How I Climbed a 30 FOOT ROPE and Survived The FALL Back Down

Alfred Hitchcock said that for this specific guideline, if a character is placed on the left side of the frame,
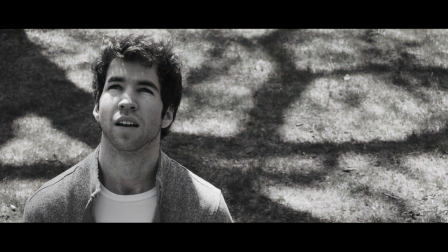248s
it is indicated that this character is weaker, evil, or they want and or need something. And in this case, my character wants a frisbee.
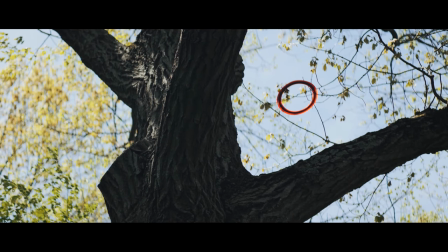258s
And this brings us to the right side of the frame, which indicates that the character has gotten to the finish line and has found success.
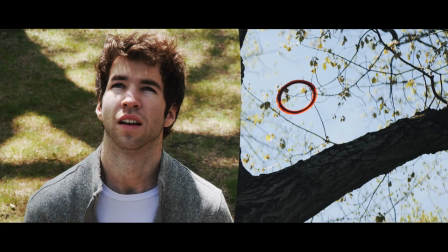265s
So in this scenario, we have my character on the left wanting something, which in this case is the frisbee. And on the right side of the frame is their goal. You can probably guess that by the end of the film, the character, once they have gotten their frisbee,
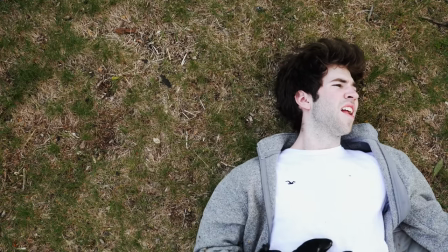281s
they end up on the right side of the frame. And once you establish this guideline, like as I did with the first two shots, you can most definitely play around with it as I did with various shots.
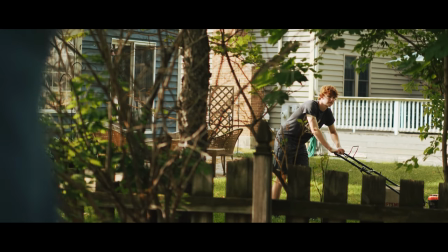294s
As you can see in this shot here, I am struggling on the left side of the frame with my neighbor, Thatcher, on the right side of the frame. Now this is obvious symbolism stating that I am clearly failing on the left side of frame trying
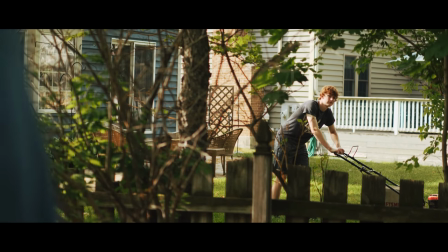309s
to get up the rope and my neighbor is on the right side of the frame looking down on me and judging me. Now this brings up the idea that my neighbor is better than the character being on the right side of the frame and this pushes the character to where they're actually on the other side of the frame that means that they have beaten that person and they have proved to their neighbor that they could climb the rope but this is clearly a failing shot and actually the shot right afterward is another example of the simple cinematography
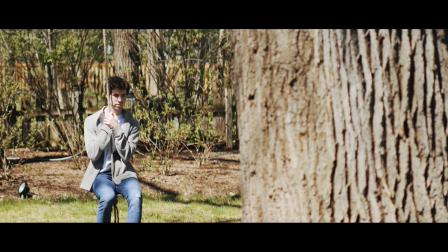342s
in this short film you see that the character has clearly failed and just sitting on the swing not knowing what to do they are still remaining on the left side
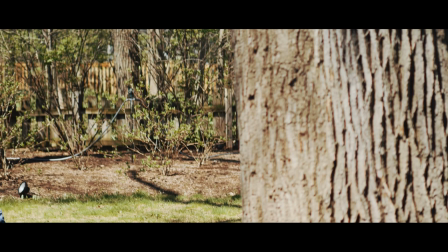350s
of the frame while the right side of the frame is covered by a tree. Now the tree here is covering up the entire right side of the frame indicating that the
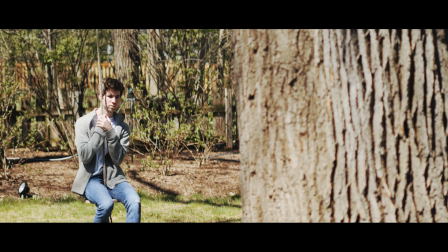359s
character has symbolically hit a wall and they don't know where to go from here.
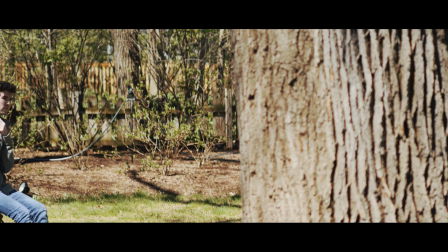365s
That means success is basically unreachable unless they find some other final way to get to the other side of the frame. Okay so we have the left side of the frame and the right side of the frame, right? Very simple dynamic. Well, I decided to take that into my own hands and have a little twist slash addition to these guidelines that Alfred Hitchcock has provided me. So I've made a little addition to this dynamic by adding the center of the frame.
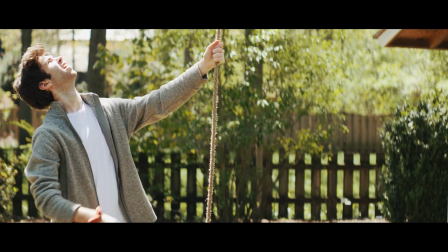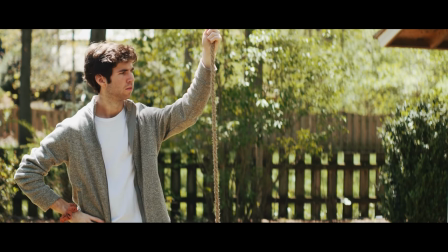401s
Now, if you watch the short film again, you probably would have noticed that a lot of things are in the center of the frame, most notably the rope that I am struggling to get on. Now in this case, I wanted to make the middle of the frame indicate any sort of help that the character can get, and this is why the rope is always, or most of the time, in the middle of the frame, because the rope is symbolically the help that the character needs to get to their goal, the frisbee. And also, once I managed to get this technique down and apply it to the filmmaking, I decided to play around with it a bit more. Now this shot right here comes right after the shot where the tree is blocking the right side of the frame.
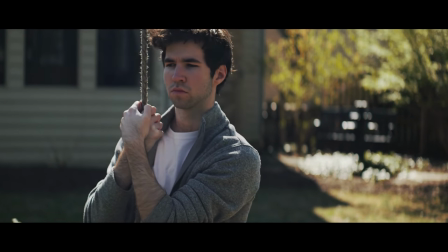444s
And so in this shot, again, it is showing that I have failed. I'm just sitting on the swing, just swinging around, not knowing what to do.
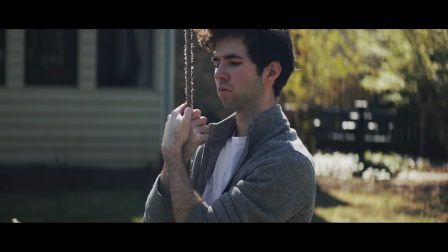451s
And eventually, I drift toward the center of the frame, which then comes a realization in the character's head.
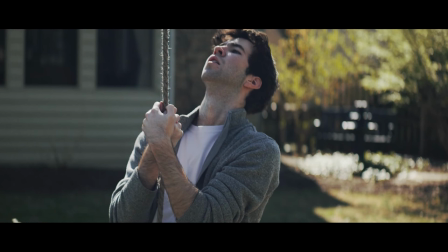460s
You can see that they look up, they clearly have a goal in mind. The character quickly looks to their right and then they get up.
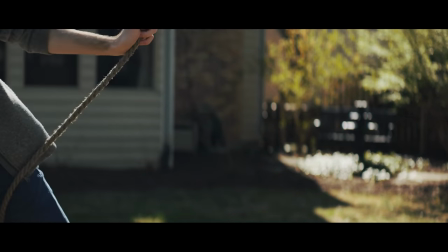468s
As you can see this shot also displays the left and right framing technique where the left side of
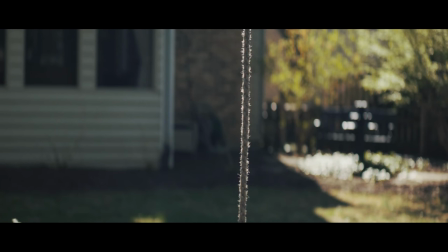473s
frame is a little more gray and dim and the right side of frame is full of sunlight. There's a fountain out of focus and it looks beautiful and that indicates the character's goal. Some of these shots I didn't even intend to have the left and right side framing. Some of these just fell together and I was very lucky to have some of these shots.